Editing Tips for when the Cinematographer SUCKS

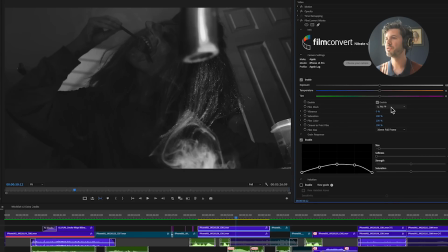491s
They all have their own flair. The black and white ones are really cool. I haven't had a chance to do something with them yet.
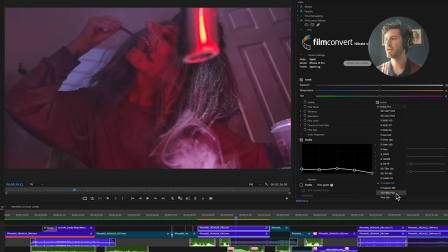497s
And what I landed on was actually this Kodak P400 Portra.
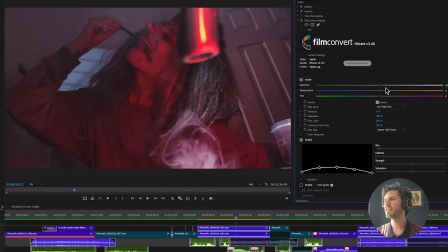502s
So this kind of emulates Portra film. And the first thing I did was bring the exposure down just a hair. I thought I wanted it to look dark, spooky, and this was maybe a little too Nickelodeon.
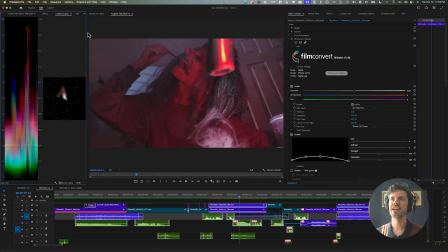514s
And if I pull up my Lumetri scopes, I can get an idea of like how much room I have to play with. Once everything's dancing on this bottom line, there's no room left. And I brought it down about half a stop like that.
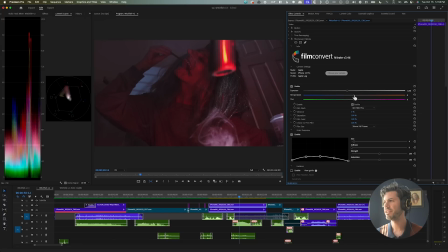527s
And now we're starting to get a little spooky. I think I also brought the temperature up just a little bit.
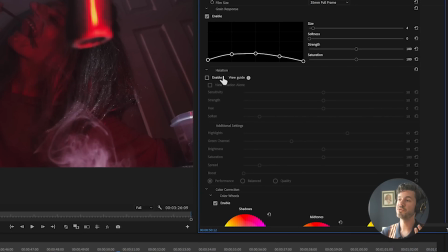533s
I also have the halation feature for Film Convert, which is really handy for certain shots. I didn't need it so much in this film, and I'll show you why, but it just gives you your edges of your highlights kind of a glow that emulates the film stock even further.
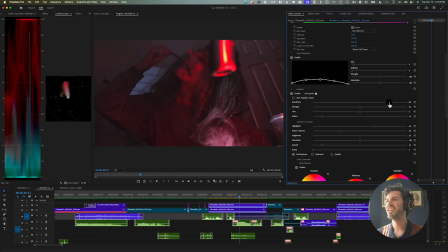546s
So if I turn it on here and I boost it way up, not that much, if I boost it up to like there, you can see, and I can even view just the halation, that some of the highlights are getting this kind of glow. And I don't really need it for this shot, but I'll just keep it on like subtly, something like that.
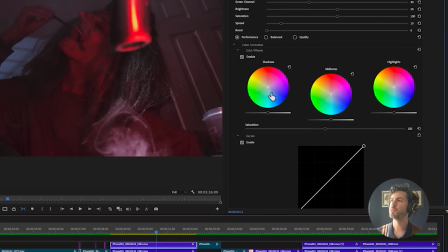562s
Down here, we have some more nuanced controls. These color wheels will let you adjust the shadows, midtones, and highlights separately.
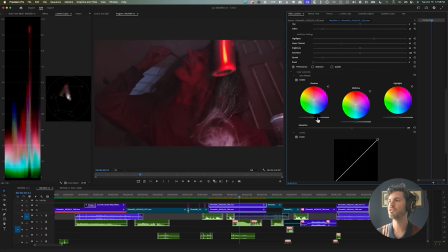569s
So I think in this, I might just bring up the shadows a hair. It is looking a little too muddy, a little too dark, but also bring up the highlights just a bit. And really, this is doing something very similar to just adjusting the exposure, but I just kind of do it as I go down the options here.
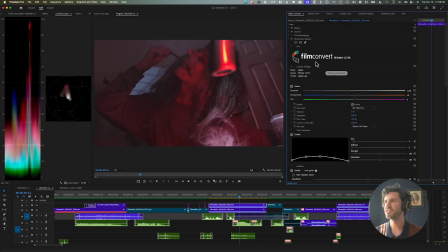587s
I'm pretty happy with this. This is like a really solid base. And when I was editing the film, I was mostly just doing this for each shot, but we can push it a little further. So the next thing I did to, again,
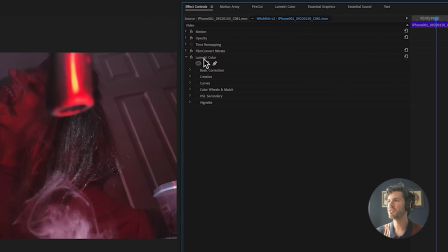599s
elevate this iPhone footage is I threw on Lumetri color and I put that above film convert nitrate. And the only reason I'm even putting this effect on is because I just want to use their vignette.
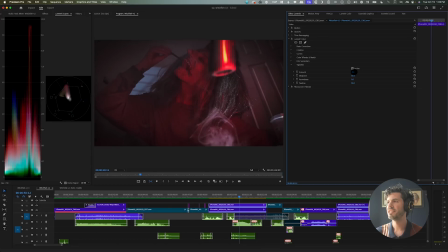611s
So I'm just gonna go negative, I don't know, 0.6, just like a more subtle vignette.
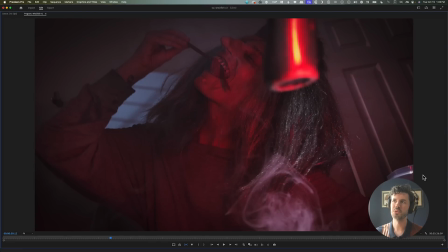618s
Before, after, I mean, the after just looks cooler. It's kind of framing our subject more so we focus more on her, and it just adds a little bit of darkness and creepiness around the edges of the frame, so it works well for a story like this. But believe it or not, we're still not done. We can take this one step further, and I did using Film Convert's new add-on called Hazy.
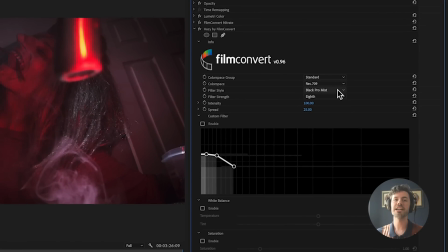642s
And what Hazy does is it emulates like a black pro mist filter or any kind of misty filter and gives your image a little bit of bloom, a little bit of softness, and really takes away that digital feel even more. Now you could just use a black pro mist filter on your camera, but I'm shooting with an iPhone. I'm not trying to add a bunch of accessories to it. I want to take advantage of the small shape of the iPhone, and using something like this, so handy.
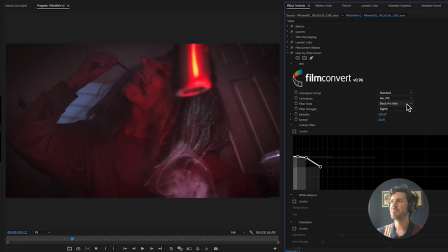667s
So I'm gonna go black pro mist, sure. Let's pick our color space group, Apple log, black pro mist.
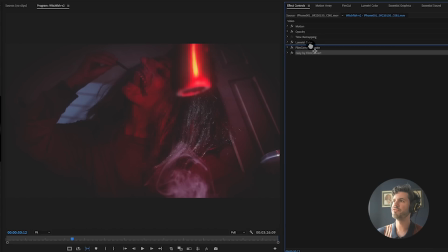677s
One thing that's important to note is you're gonna wanna put this above film convert nitrate, and that's gonna give you much better results.
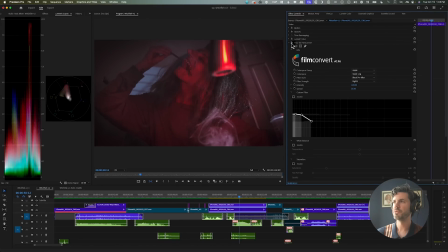684s
So this is where we're starting from, and there's not a very noticeable difference right now, but that's because we're only on 1/8 filter strength.
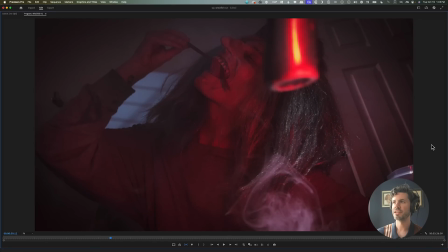692s
I put it up to half. So this is before and after. You really see it on this highlight right here. It starts to really soften and glow, and also on her hair and some of the other highlights throughout the shot.
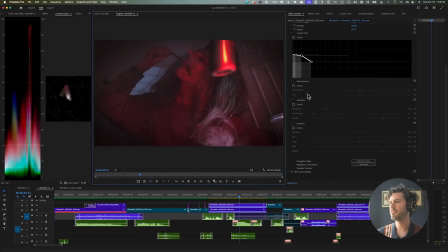705s
It's a pretty subtle effect, but very useful. And there's more controls down here.
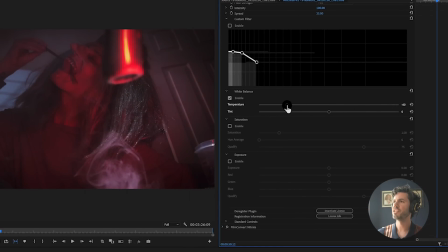709s
I could click into like white balance and change the color of the haze that's coming off this.
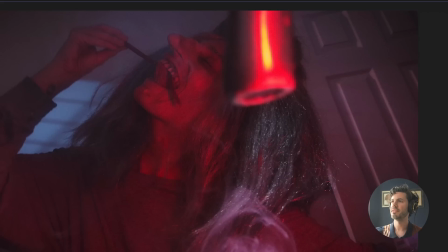714s
And when I was done, I ended up with this.
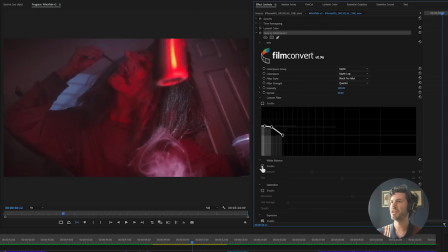717s
And as you can see in the hazy filter, I actually pushed the white balance way over, which just gives it a bluish glow to the whole thing.
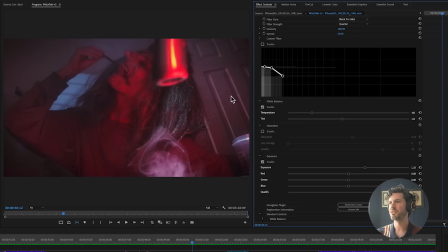726s
And I pushed the exposure, so it kind of brightened up some of these softer areas.